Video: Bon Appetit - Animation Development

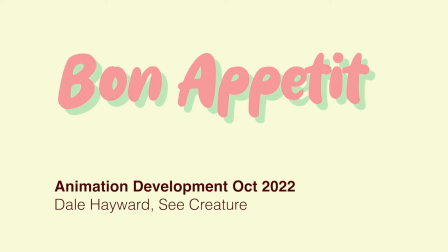0:00 Hey everyone, I'm Dale Hayward, and this is the general overview of the animation development for the short film Bon Appetit.
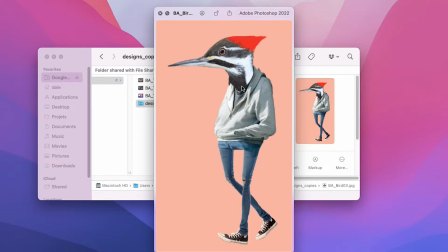0:08 Right off the bat, collage has always felt right for this project, and it's really fun to see the images distorted onto the exaggerated designs.
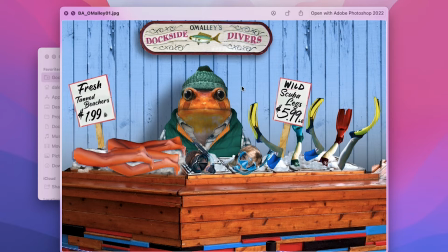0:17 Photoshop and After Effects provide a lot of flexibility to animate this crazy cast of characters, but there are a lot of ways to do that.
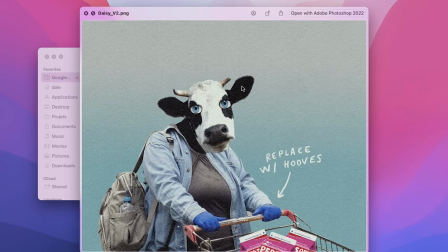0:24 So we went through a series of tests to see how far it could be pushed before committing it to a certain style.
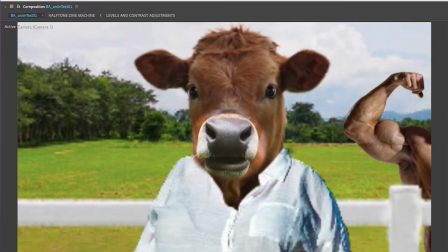0:30 So first off, I wanted to keep it simple, so just some basic movements of the head and some puppet tools just to give some life to the face.
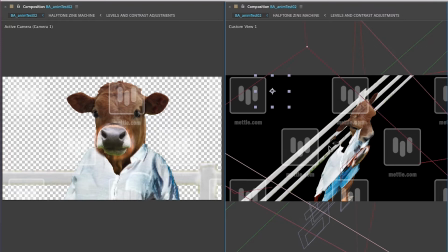0:39 Test number 2, I started to play around with building the face of Daisy a bit more.
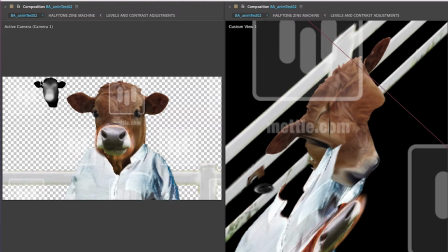0:46 So what I did is based on a depth map, which is just a black and white picture to show white is the highest, black is the farthest back.
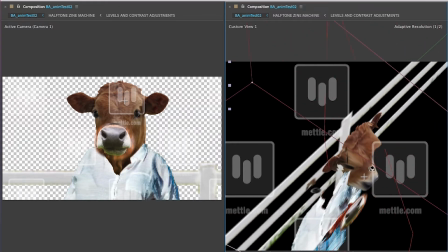0:55 Got some interesting results out of it, but you can see from it's fake 3D.
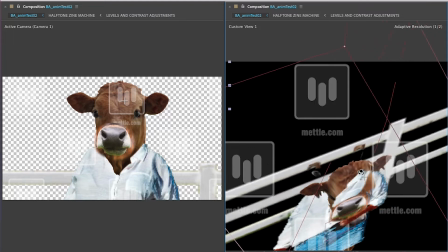1:02 So once it starts getting thrown into After Effects and layering and stuff, it just breaks things apart.
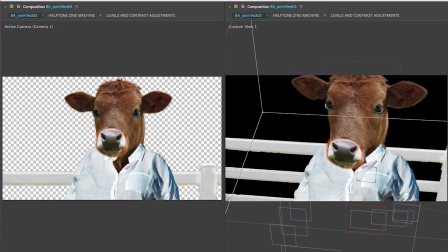1:08 Next up is test number 3. This one was more of a traditional build in After Effects.
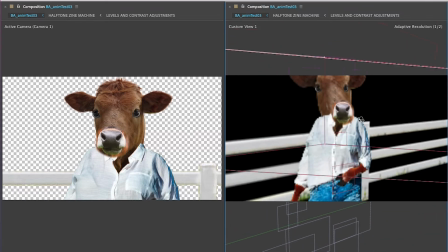1:15 So I broke parts of the face down to kind of get some pseudo,
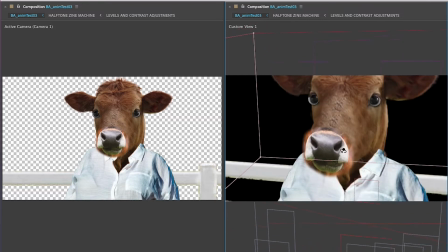1:23 it's a bit of 3D, but just sort of basic build 3D of the face.
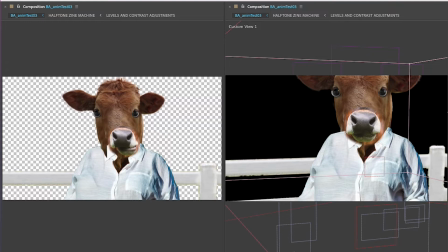1:29 You can get some interesting stuff, but it would require quite a bit of work to get it to where I would be really happy with it, especially around in the neck.
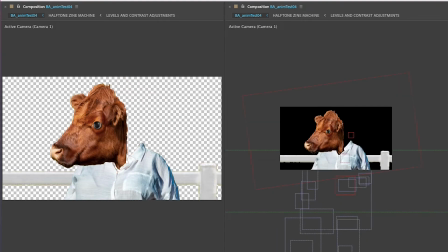1:39 But it was interesting to try and build all of this stuff. Test number 4 was just a simple little test that I wanted to keep it
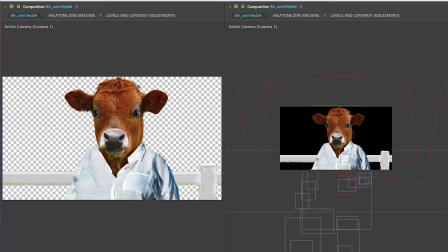1:48 everything more flat, not try to make it too much 3D. So I tried a smear test.
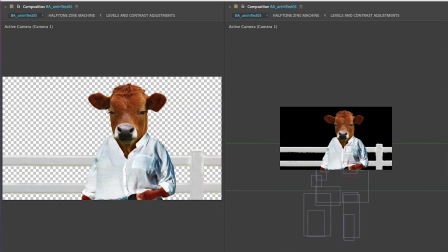1:56 Interesting stuff. Maybe for later. Test number 5, I decided to go more back to, again,
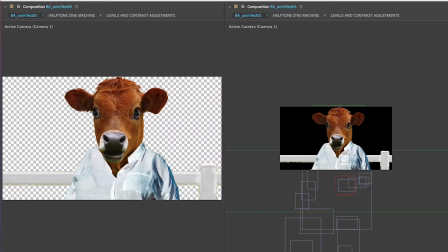2:02 the flat route and just play around with some puppet tool in the face.
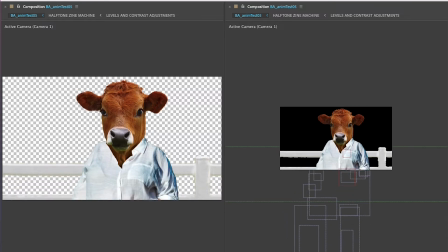2:08 So the eyebrows go wider and we get a little bit of a squint, but just going simple, no in-betweens.
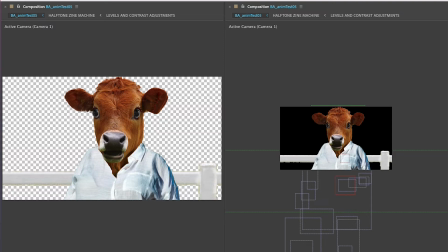2:14 And the face was the retimed video footage of the mouth talking.
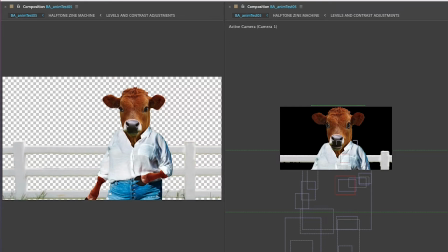2:20 So here's with the dialogue.
It tastes so good.
Which is kind of fun to use that as material for what we're animating.
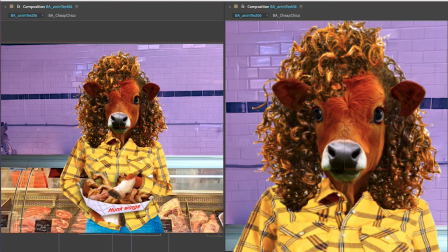2:28 Test number 6, total revamp of the character design and the environment. Went off the farm and went in at a meat counter, more into the story where we're going to be. And then I broke apart her body to being more animatable,
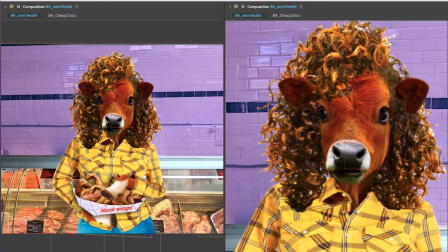2:44 and also give her a little bit more movement in her body and her neck, have more of a story to it, that she's eating some of these hunk wings,
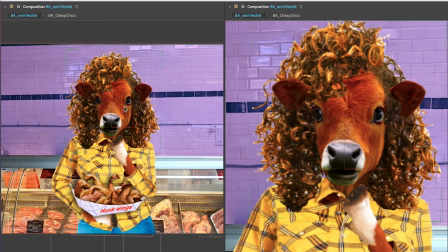2:52 starting to, again, play around with more of the background to further develop the style through this test, but still keeping it quite flat. So not trying to make it too 3D.
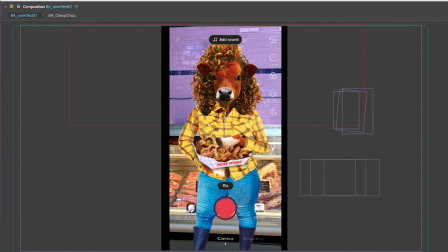3:03 And then in test 7, we decided to try the vertical formatting and a few different potential compositions.
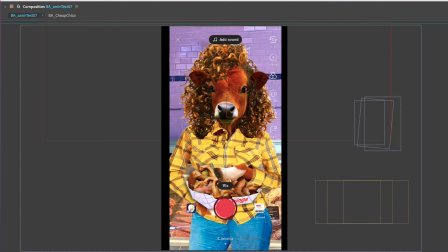3:11 We're really liking this idea. It feels really current and modern to what's going on, how people tell stories through their phones all the time.
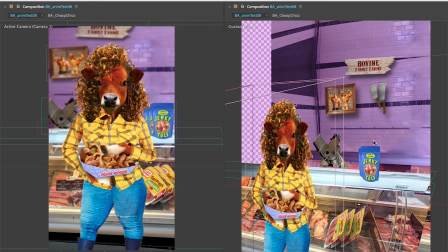3:19 And then in test 8, I went ahead and built much more of the environment in 3D,
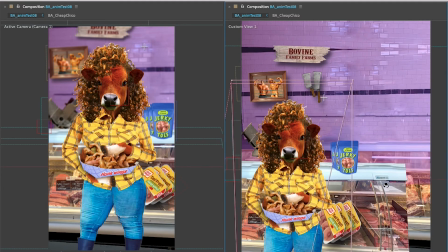3:26 took the elements that were designed in the environment just to get a bit more 3D out of the environment,
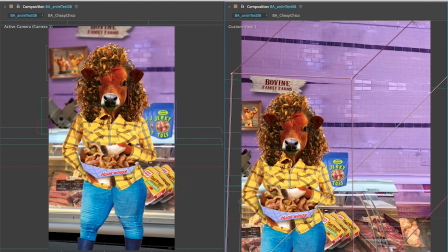3:33 but still keeping things fairly flat. And then Sylvia and I tested out different compositions of
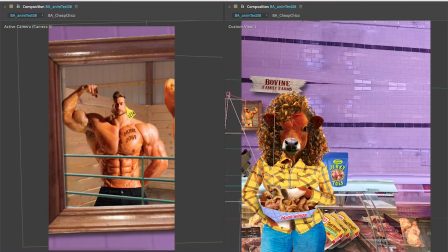3:40 the cameras and just to play around how can that help tell the story a little differently.
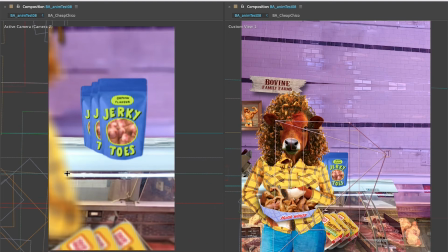3:45 Then we also played around with depth of field, the more out of focus element, make it feel more documentary feeling, a little bit of camera movement, just to sort of make it feel like it's a handheld.
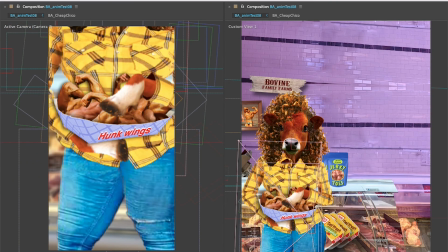3:56 The vertical format allows us to really sort of narrow in the audience's focus.
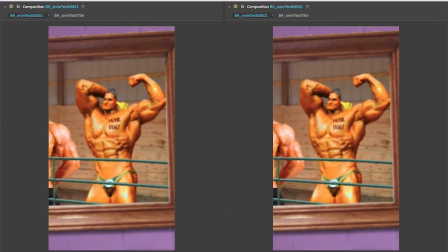4:01 So we edited the shots together, added some sound effects, re-recorded the dialogue, and added a little bit of music.